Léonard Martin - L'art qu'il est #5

Bonjour, je m'appelle Léonard, j'ai été diplômé de l'École des Beaux-Arts l'année dernière dans l'atelier de François Boirou.
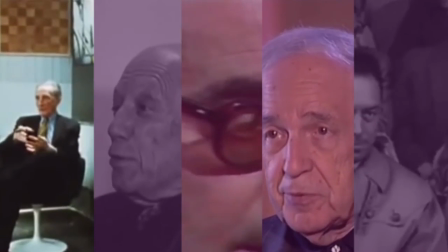(0:06) Alors en allant plus loin, en enlevant tout, même la main, n'est-ce pas, on arrive au rédimer.
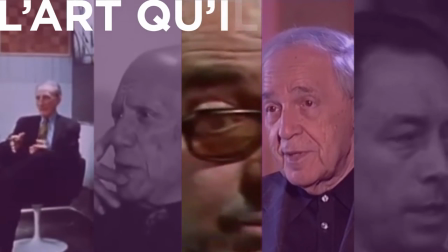(0:12) Vous savez pour moi il y a quel amour, n'est-ce pas ? J'ai plein de choses à vous dire, si j'avais pu, mais on ne peut pas, la télévision ne s'est pas fait pour communiquer.
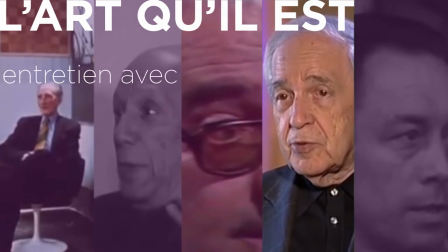(0:21) Une extrême discipline et un total hasard produisent à peu près les mêmes résultats.
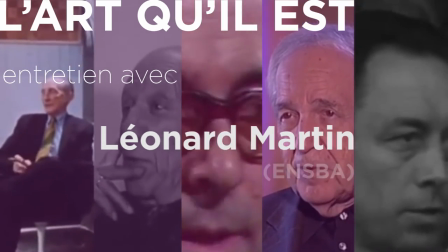(0:26) Peut-être ont-ils voulu montrer que la France avait un visage parfois plus jeune qu'on ne le pense généralement.
J'ai suivi une formation de peintre pendant cinq ans et c'est empeignant que j'ai ressenti le désir de voir ces figures s'animer,
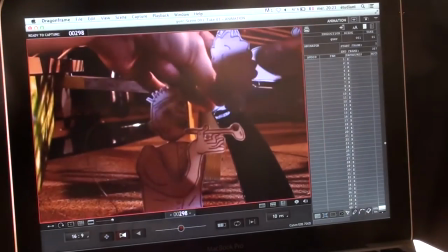(0:40)
ces figures dessinées, se mettre en marche. Non pas que la peinture ne connaîtrait pas le mouvement, quand on pense à des peintres comme Rubens, Delacroix,
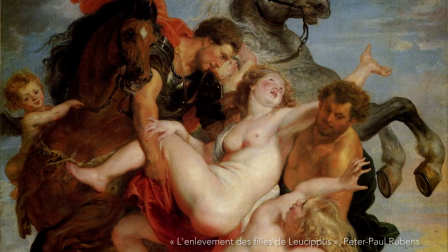(0:49)
les figures sont déjà prises dans un élan, dans un geste. C'est vraiment la peinture qui est le point de départ de ma rencontre avec le cinéma.
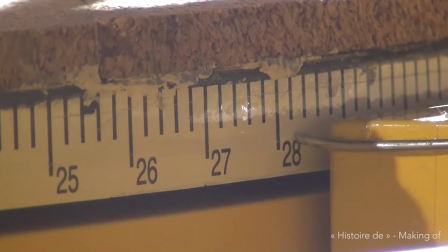(0:59)
L'année dernière, j'ai récupéré une grande table circulaire,
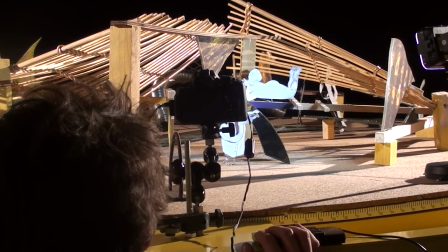(1:02)
une grande table millimétrée qui permettait d'installer une caméra sur des charnières et de filmer en image par image. C'était le point de départ du film que j'ai réalisé pour mon diplôme.
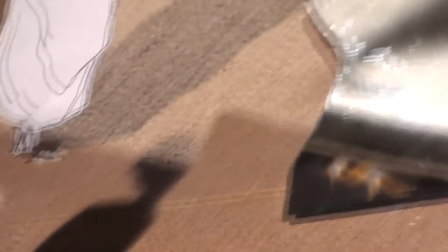(1:13)
C'était un grand plateau circulaire avec des matériaux récupérés ça et là dans les ateliers des Beaux-Arts, des matériaux de récupération assemblés ensemble avec des photos contrecollées sur des formes en bois, découpées.
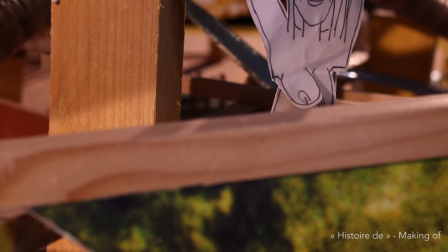(1:29)
Tout ça formait une grande scène de théâtre autour de laquelle pouvait tourner la caméra et prendre en photo image par image.
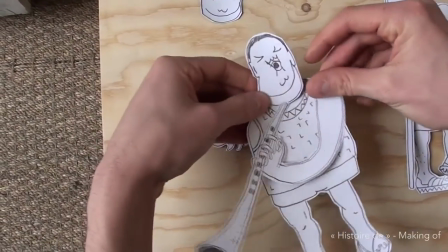(1:37)
J'ai construit des marionnettes à partir de dessins piochés dans l'histoire de la peinture, des grands thèmes classiques comme les femmes au bain,
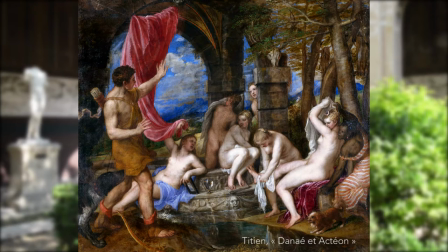(1:46)
le voyeurisme d'Actéon ou de Suzanne et les vieillards, ces choses-là. de manière très intuitive, pas du tout comme un cinéaste d'animation ferait.
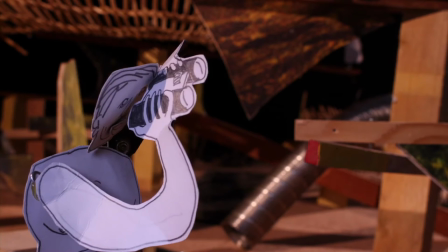(1:57)
Il n'y avait pas de storyboard, il n'y avait pas de script, de choses écrites à l'origine.
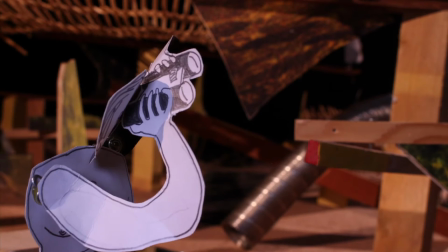(2:03)
Je suis vraiment parti des dessins.
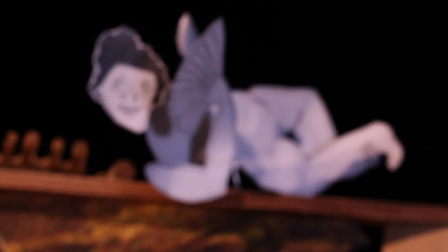(2:05)
C'est plutôt en les animant que ces marionnettes ont suggéré leurs mouvements propres qui étaient liés à leur morphologie,
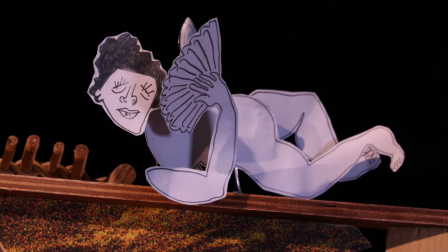(2:13)
liés aux possibilités de leurs articulations.
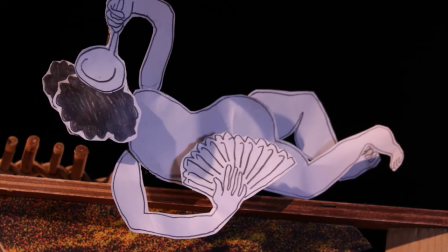(2:18)
C'est ça qui a donné l'histoire. et c'est pour ça que ce film, j'ai voulu l'appeler Histoire 2, sans suite, parce qu'il n'y a pas d'histoire préécrite, il y a un lien qui a été rompu, peut-être que c'est le lien avec l'histoire de la peinture, peut-être que c'est le passage dans le cinéma, il y a un lien qui a été rompu et c'est une ouverture vers autre chose, vers d'autres possibilités d'histoire.
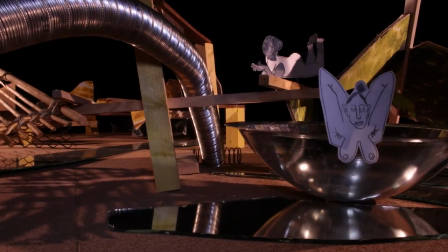(2:42)
Le film empruntait des thèmes à l'histoire de la peinture et notamment à un des grands sujets des peintres qui est le nu féminin Et comme il s'agissait de marionnettes, naturellement il y avait ce rapport à l'objet et au sujet,
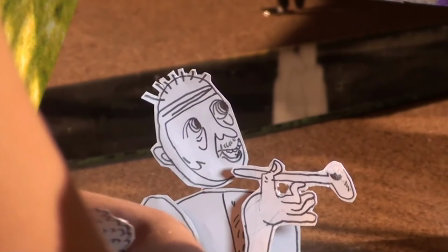(2:57)
ce rapport au créateur et à la créature. Donc voilà, cette idée de manipulation et de qui manipule qui,
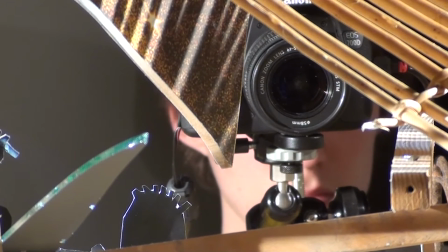(3:06)
à quel moment le marionnettiste n'est-il pas manipulé par sa marionnette. et dans tout ça,
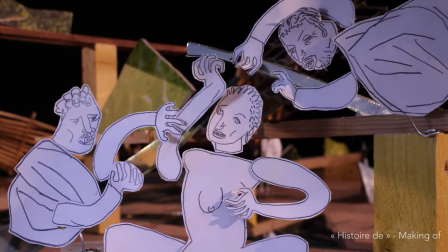(3:15)
comment une forme d'érotisme peut naître de ces mouvements
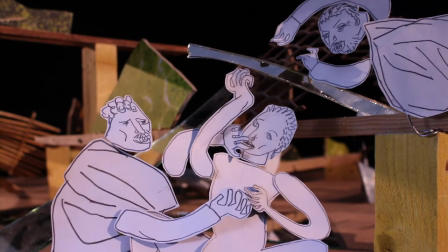(3:20)
et de ce rapport de pouvoir qui parfois s'inverse.
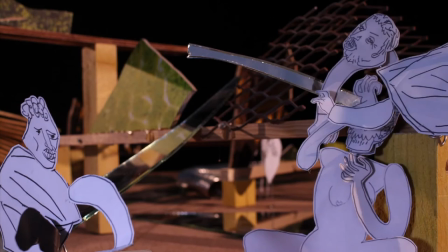(3:27)
Et à ce moment-là, j'ai dû me confronter au montage. Comment faire pour que tout cela tienne en un seul film ? Et à ce moment-là, je me suis dit, ça ne pourra pas tenir en un seul écran, c'est complètement décousu, on ne va rien comprendre du tout.
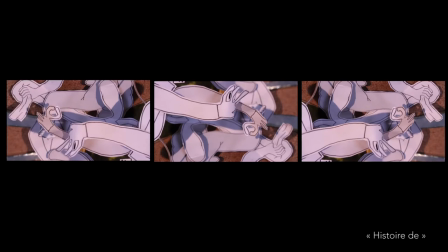(3:41)
et puis il y a eu cette idée de le mettre en trois écrans d'ouvrir le montage et qu'on soit plus dans une dimension presque sculpturale qui amènerait à faire des liens entre les scènes qui pourraient se passer successivement ou même en même temps sur les trois écrans
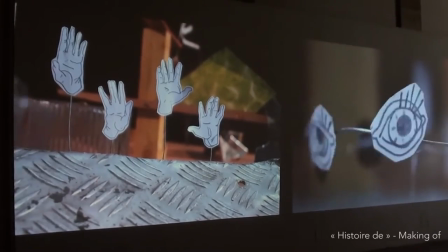(4:03)
pour le diplôme j'avais projeté ce film dans l'atelier d'Emmanuel Saunier
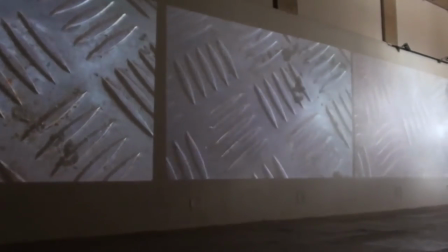(4:09)
Il y a une sorte de patine industrielle, il y a des grandes barres d'IBN, des murs en béton.
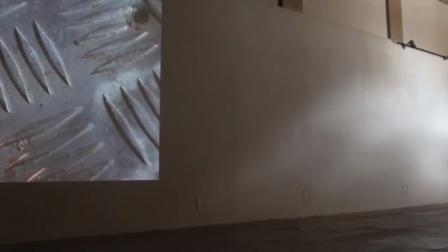(4:17)
Il y avait quelque chose qui me plaisait, on était du côté de la fabrique plutôt que du côté de l'écran et de la diffusion.
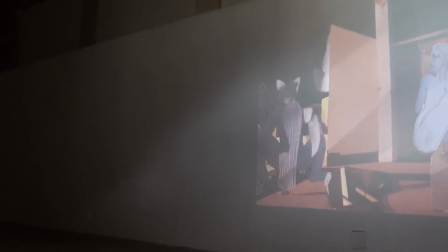(4:24)
Ce qui m'a intéressé dans ce diplôme, c'est d'insister sur le fait qu'un film était en train de se faire,
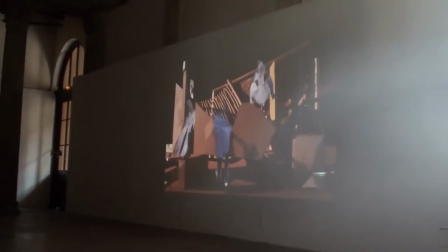(4:31)
qu'on ne savait pas si on était sur le plateau de tournage,
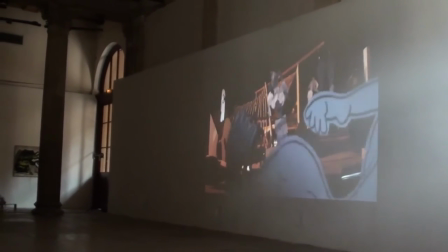(4:35)
dans la salle, si le film était fini, s'il n'avait pas commencé, si on était en répète.
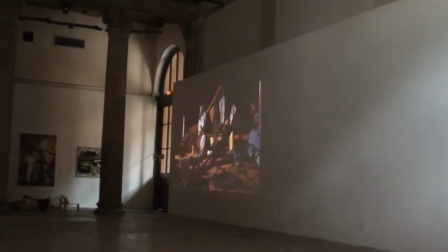(4:42)
Il y avait ces trois écrans alignés sur ces murs en béton, à côté de la table avec les décors, les marionnettes,
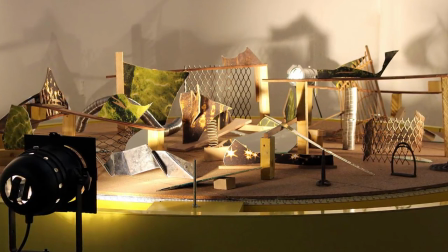(4:52)
de manière à ce que le spectateur qui entre puisse lui aussi recoller les bouts, faire son montage. donc c'est pour ça que peut-être ça s'appelle Histoire 2, c'est parce qu'il y a une histoire qui ne se fait pas ou disons plutôt une histoire qui est en train de se faire mais qui n'est pas écrite au préalable, qui est laissée à la charge de celui qui la voit.
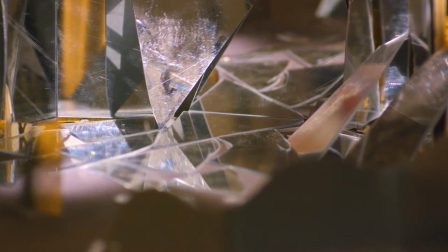(5:15)
Le film que je réalise cette année aux Frénois, à la différence du précédent, c'est qu'il part d'un roman et non pas d'une peinture.
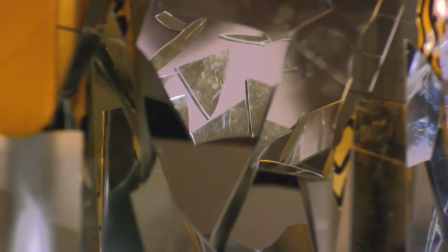(5:22)
Il part d'un roman de William Faulkner, Le bruit et la fureur, et s'intéresse plus particulièrement au personnage de Benji qui dans le bruit et la fureur est un enfant qui ne parle pas, qui n'a pas la capacité de parler et qui mélange complètement l'espace et le temps.
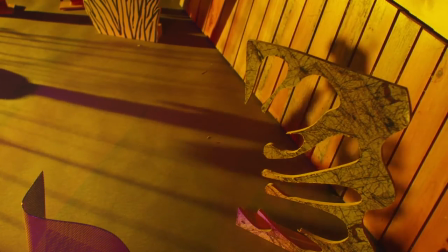(5:41)
Les choses autour de lui sont sans cesse en train de tourner et qu'il ne peut pas les nommer,
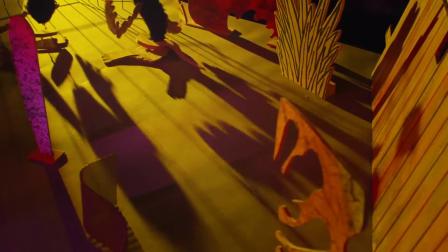(5:47)
qu'il ne peut pas les fixer donc encore une fois on est dans le mouvement mais
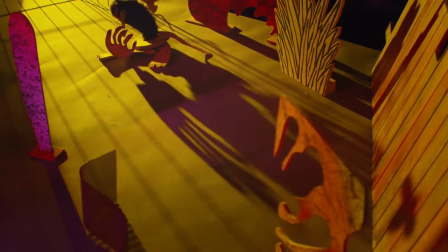(5:52)
cette fois à à travers sa déambulation dans le jardin familial. Et à la différence du film précédent, ce sont des marionnettes à fil. Donc c'est plus de l'image par image. Les marionnettes à fil, on n'a pas le contrôle comme on l'a sur le stop motion. Là, les marionnettes à fil, elles sont sans cesse en suspension dans l'espace.
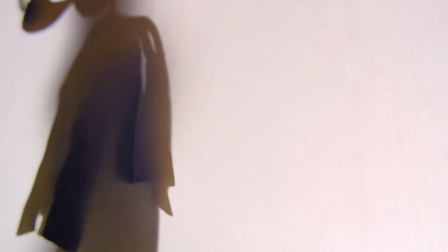(6:13)
On ne peut jamais complètement les arrêter. Et les mouvements sont beaucoup plus indéterminés, sont beaucoup plus relâchés.
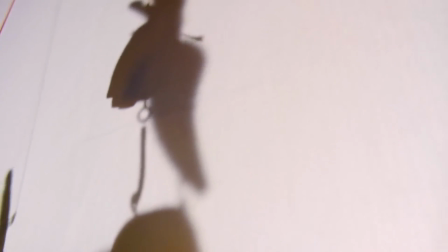(6:22)
Encore une fois, je pense que c'est une volonté de laisser la main aux marionnettes,
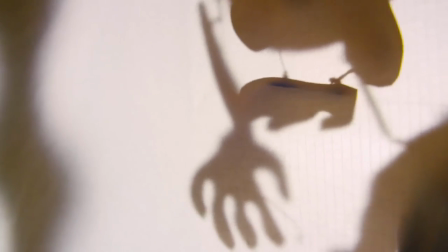(6:28)
laisser la main au film qui est en train de se faire et de ne pas vouloir intervenir,
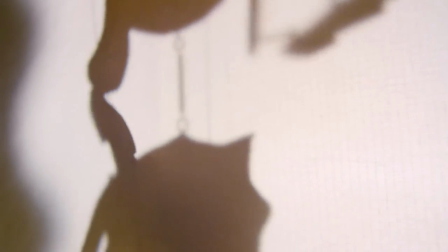(6:34)
de ne pas vouloir être le démurge qui regarde tout ça de haut, mais d'être à hauteur des objets. Quand on laisse la place aux figures de se mettre en marche, de se déployer, on n'est pas dans un rapport de pouvoir et de domination sur elles, du coup elles nous suggèrent leur logique propre,
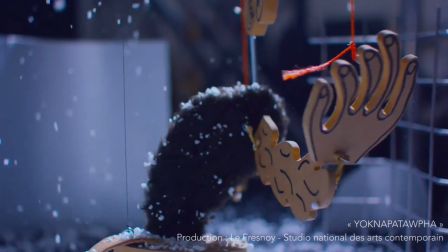(6:56)
leur mouvement et ça résonne
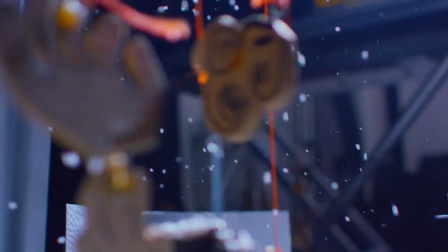(7:01)
chez nous d'une manière inattendue quand on n'a pas un réalisateur qui cherche à souligner absolument ses intentions quand il
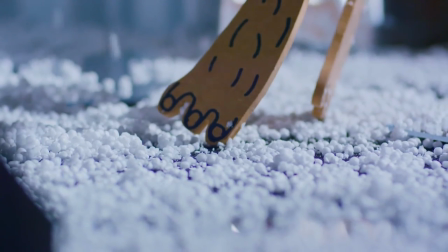(7:10)
laisse la place à l'indéterminé on est toujours surpris,
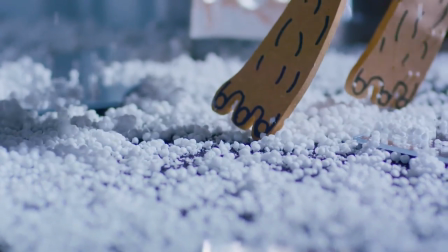(7:15)
on n'a pas le sentiment qu'on vous serre la soupe ou qu'on cherche à vous faire passer un message. Là, il s'agit d'écouter plutôt les différentes voix qui se laissent entendre, mais de manière souterraine, presque inconsciente, par ces objets en mouvement.